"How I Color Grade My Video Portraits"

So guys, here's my updated color grading video. There are mainly 4 elements involved to the final picture.
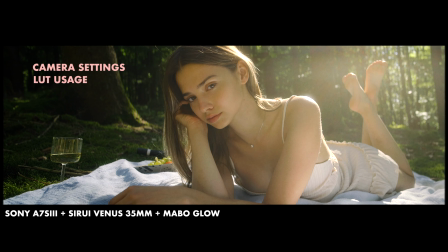0:04 My camera settings, the LUTs I'm using, my color grading process like curves,
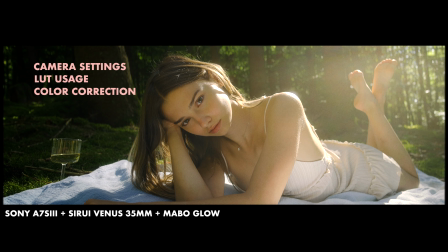0:09 skin tones and masking certain parts of the image, and finally overlays like grain and frames.
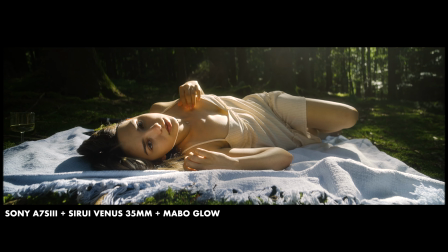0:14 To save you some time, I created a chapter for each element so you can skip to the part you're really interested in.
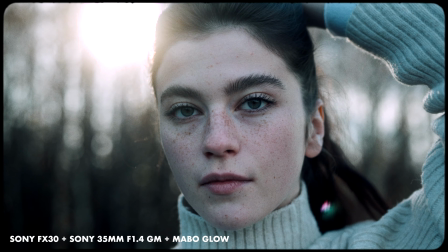0:19 Mostly I'm shooting with the Sony a7S III.
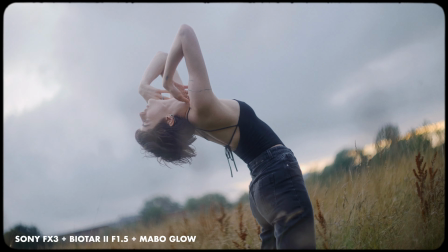0:22 Lately I've also been using the Sony FX30 and the FX3, all really nice cameras, having all the same video formats.
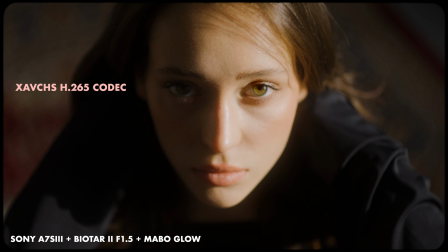0:29 For the best results, I'm shooting in XAVCHS 422 10-bit.
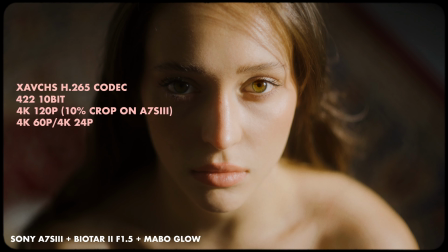0:34 I'm using mostly 4K 60 or 4K 120 for my video portraits, but when not using slow motion, I'm using 4K 24p.
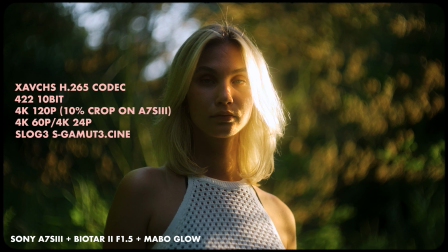0:43 For maximum dynamic range, I'm shooting in S-Log S-Gamma Cine 3. That's my preferred color profile.
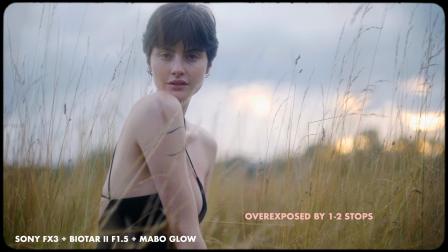0:49 I'm always overexposing the S-Log 3 footage from 1 to 2 stops.
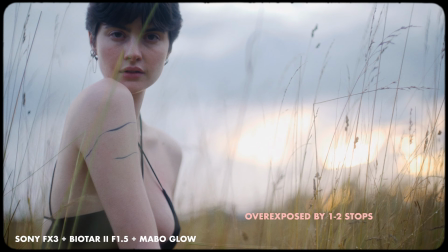0:53 I really like the look and how much detail there is then in the midtones and shadows.
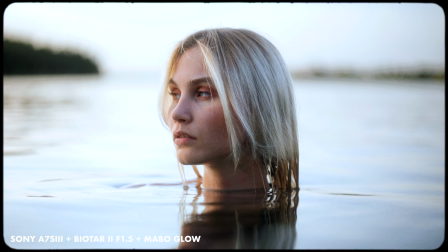0:58 If you don't have a Sony camera, in most other cameras you got also a flat picture profile.
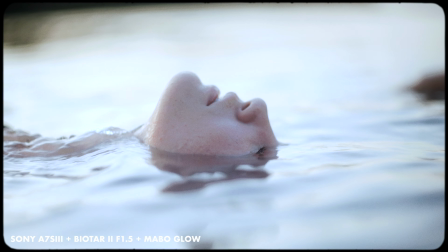1:03 Makes it easier for grading, but if you haven't, don't worry. There are also a lot of Rec 7 online LUTs which are made for non-flat picture profiles. In almost all of my projects I'm using my own LUTs, the Marble Film LUTs or the Marble Mood Maker LUTs.
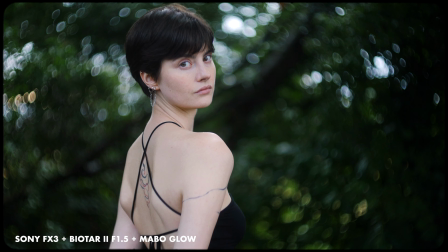1:17 Really like the film look they give you. It's inspired from Kodak Gold, Kodak Portra, also Fujifilm analog films.
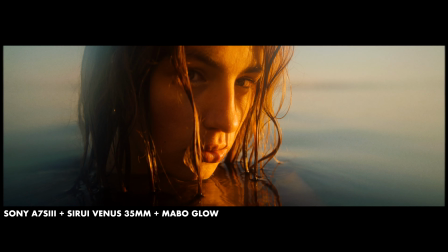1:24 I made them especially for the S-Log 3 S-Gamma Cine 3 profile for Sony cameras.
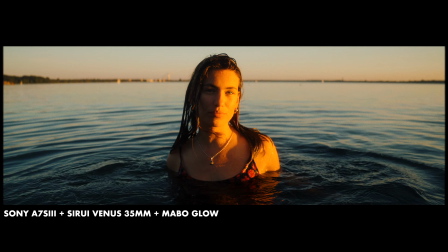1:30 I also have a Rec 709 version which can be fitted to all other cameras. There are 6 different film looks, easy to grade, but you don't have to buy my LUTs. There are so many free LUTs on the market. You can just download some free LUTs and experiment with them. So let's get to the actual grading. First I'm applying the LUTs, then I'm doing the fine-tuning. I got 3 clips here.
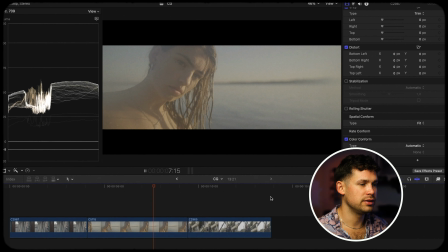1:48 I want to grade with you, all shot in anamorphic with the a7S III and the Serial 35mm.
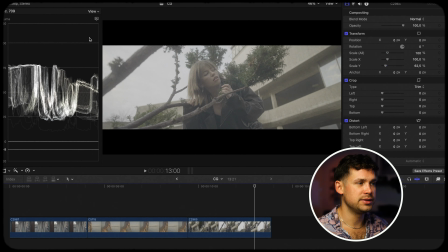1:55 It's really important for me for grading to have an indicator, as you know, is this little waveform Luma curve, shows you.
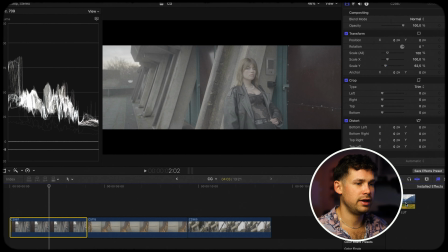2:05 So let's start with adding the first LUT to the first shot here. In Final Cut it's custom LUT, you just drag it on there, choose your LUT.
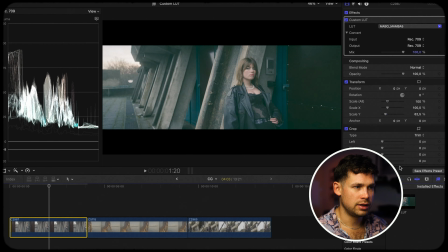2:13 Let's see, filmic LUT. Let's see which one I want to take.
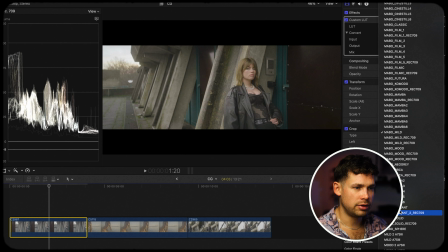2:22 Mild, or also like solid,
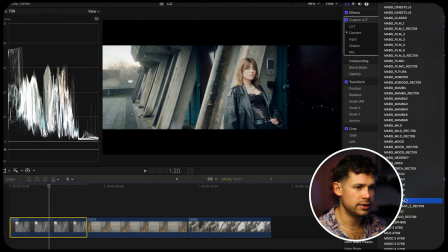2:28 or maybe radiant. I think I'm gonna go with filmic.
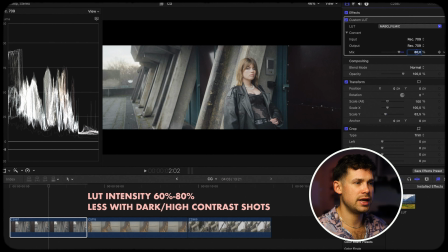2:34 I'm always going around 60 to 80%. For darker shots I'm going a little less. Now you see at the Luma curves there's already more contrast.
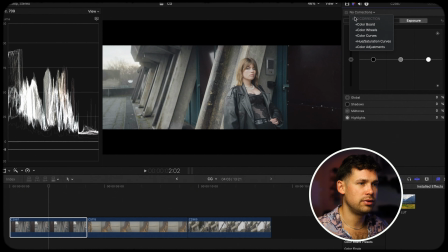2:46 What I'm doing always next is to go here to the color board, then I'm adjusting the shadows here,
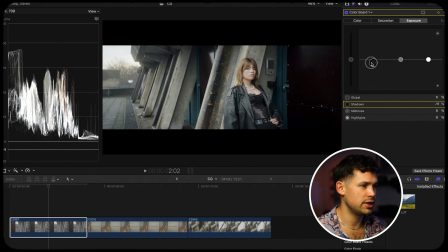2:55 going down so we don't crush the shadows right before 0 over here. Then I push the highlights. Let's see, I want to go over 100 in most cases.
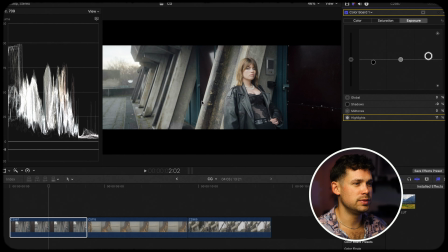3:10 If there are parts of the image where you want to have the skin exposed right and the background is brighter, then I'm going above these 100, but in most cases to have a balanced image and not a blown out image,
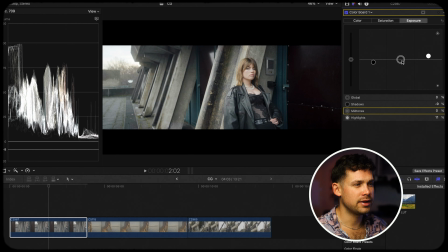3:24 I don't want to go above 100. What I added to my color grading process is that I'm playing around a lot with midtones lately.
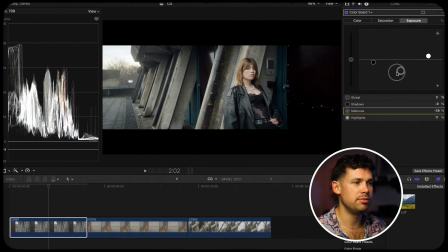3:32 I really like how pulling down the midtones can give you some extra contrast, can get some contrast to your model, to the skin, but not blowing out the shadows. So when you're going down with the midtones, you might want to adjust again a little bit your shadows.
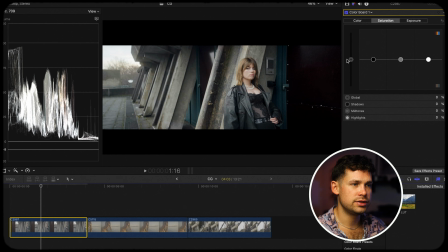3:51 Looking pretty good. Now we can go to saturation. I think saturation in this case is almost fine. Maybe just add like 15%. Let's go with 10%, I like it that way. Looking good.